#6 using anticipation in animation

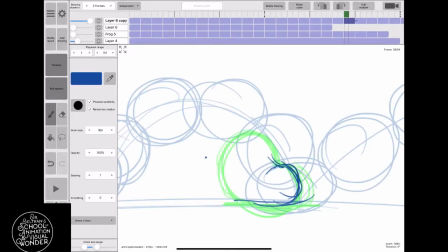(4:18)
It's coming to life, and it's actually going to back up a bit, stick its butt up in the air, and get it as high as it can so that when it jumps, it will have the most amount of energy.
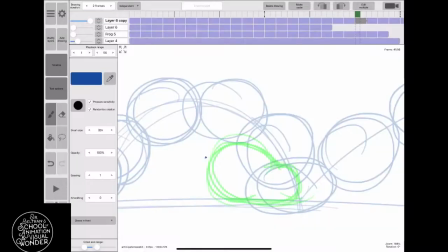(4:31)
So that's what's going on right now, is that this ball is now alive, and it's going to jump up. And before it jumps up, it's going to pull back. So imagine it's like a punch.
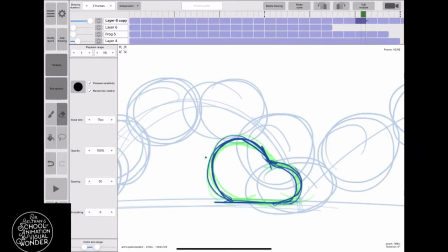(4:46)
When you go to punch or hit someone, you don't just put your fist to their face, you pull your fist back, and it goes way back before it connects to the person in front of you that you're punching.
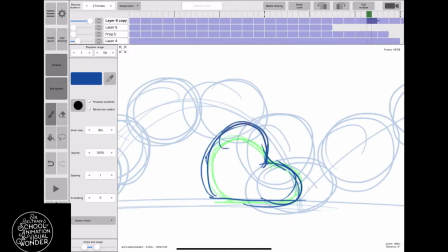(5:02)
So it's the same kind of thing. And by this is I'm giving a little bit of acting. So maybe this isn't the way a frog would act.
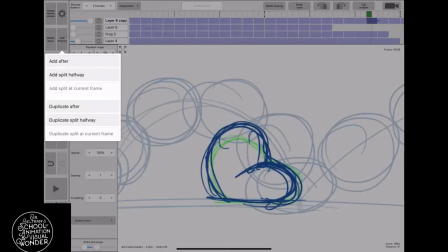(5:09)
Maybe it's more like a puppy or yeah, like a little puppy or a rabbit or something like that.
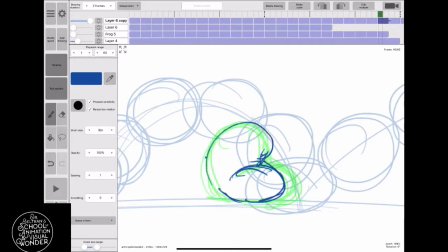(5:16)
Real cute, kind of throwing his butt up in the air and really trying to get the maximum amount of anticipation. And then what's going to happen is it's going to give the jump, when he finally does jump,
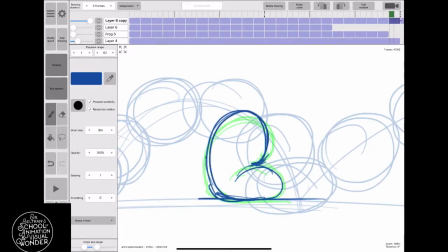(5:30)
it's going to be so much more powerful because you have a contrast of shapes and you have a contrast of movement,
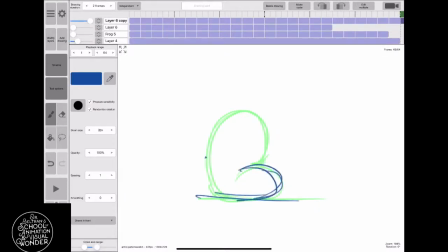(5:37)
which is what anticipation is. Instead of just having the ball bounce, because this is alive, this ball is going to have a maximum amount of acting by really, really pushing on this anticipation, okay?
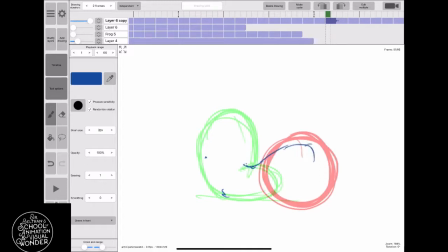(5:56)
So this can be done not just with a ball, but with anything. So here it is and it's moving, and I'm actually going to stretch it out. It's kind of getting kind of liquid-like, and I'm going to stretch it out there, and it has a very odd shape there before it goes into the ball. And then I'm going to erase that ball now because it's stretched,
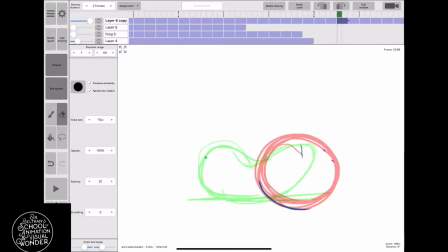(6:15)
and it's going to go excuse me, right into the stretch shape of the ball. So it's going to slowly find its shape as it's stretching, so you can see it. And this ball will have a lot more life to it.
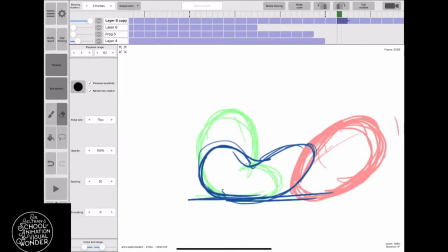(6:29)
It's going to look much more alive than if I just did it just straight ahead like a regular bouncing ball. It wouldn't look so alive.
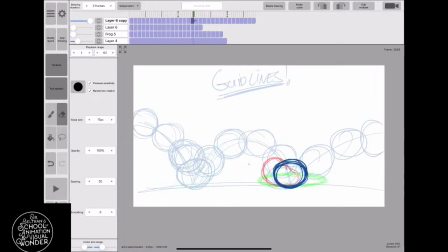(6:40)
So let's take a look at it and see how it looks. And see how he's moving back, and then he'll jump up. So it really, all of a sudden now, this is no longer a bouncing ball. This is now some kind of creature that's alive. And this is when we're getting into acting in animation.
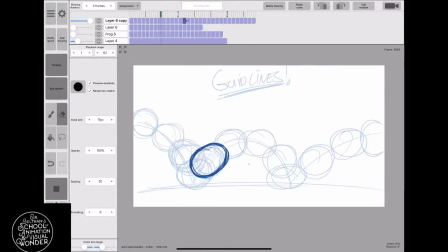(7:00)
This is now no longer just timing and spacing, but it's actually acting in animation. It becomes like this little creature that has life and energy of its own. And it's not just a ball just bouncing and soon is going to come to a stop.
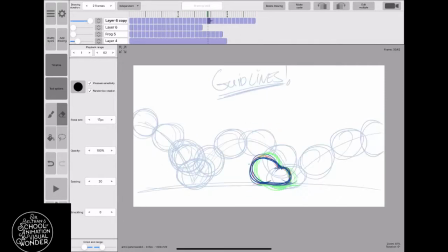(7:18)
This creature could keep on jumping indefinitely because he has energy and strength in his own body. So anticipation is going the opposite direction, just slightly, before you go the direction that you intend on going, okay?
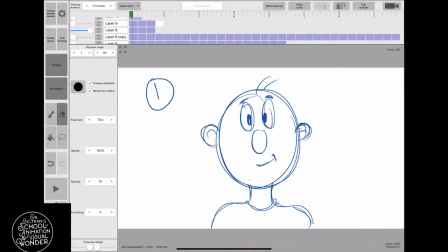(7:37)
Okay, so now let's see anticipation, what that looks like on a cartoon take. So on this set of drawings, we have 1, the neutral position, 2, the anticipation, that one right there, and 3, the reaction. And that's what they look like, all of them together, like that.
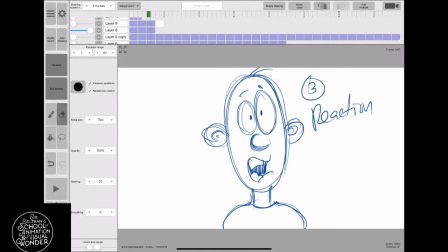(7:55)
You see? So it's 1, 2, and 3. 1, the neutral position, which is that one right there, the anticipation.
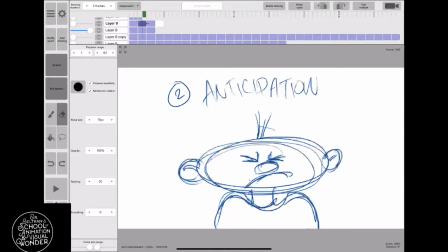(8:07)
And you can see that it's squashing down. So it's going the opposite direction of the way it's going to end up, because it's going to end up stretching.
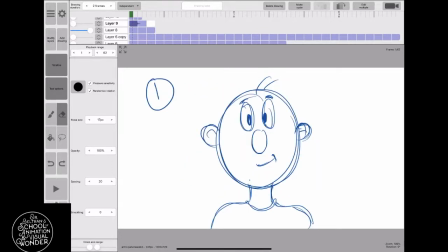(8:16)
So there's the anticipation, and you see it's squashing down, and there's the reaction.
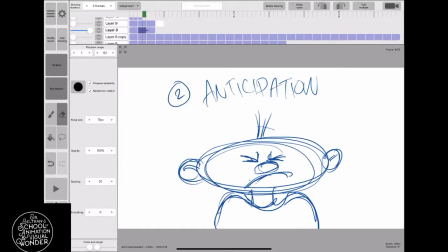(8:22)
Now the reaction is totally a contrast.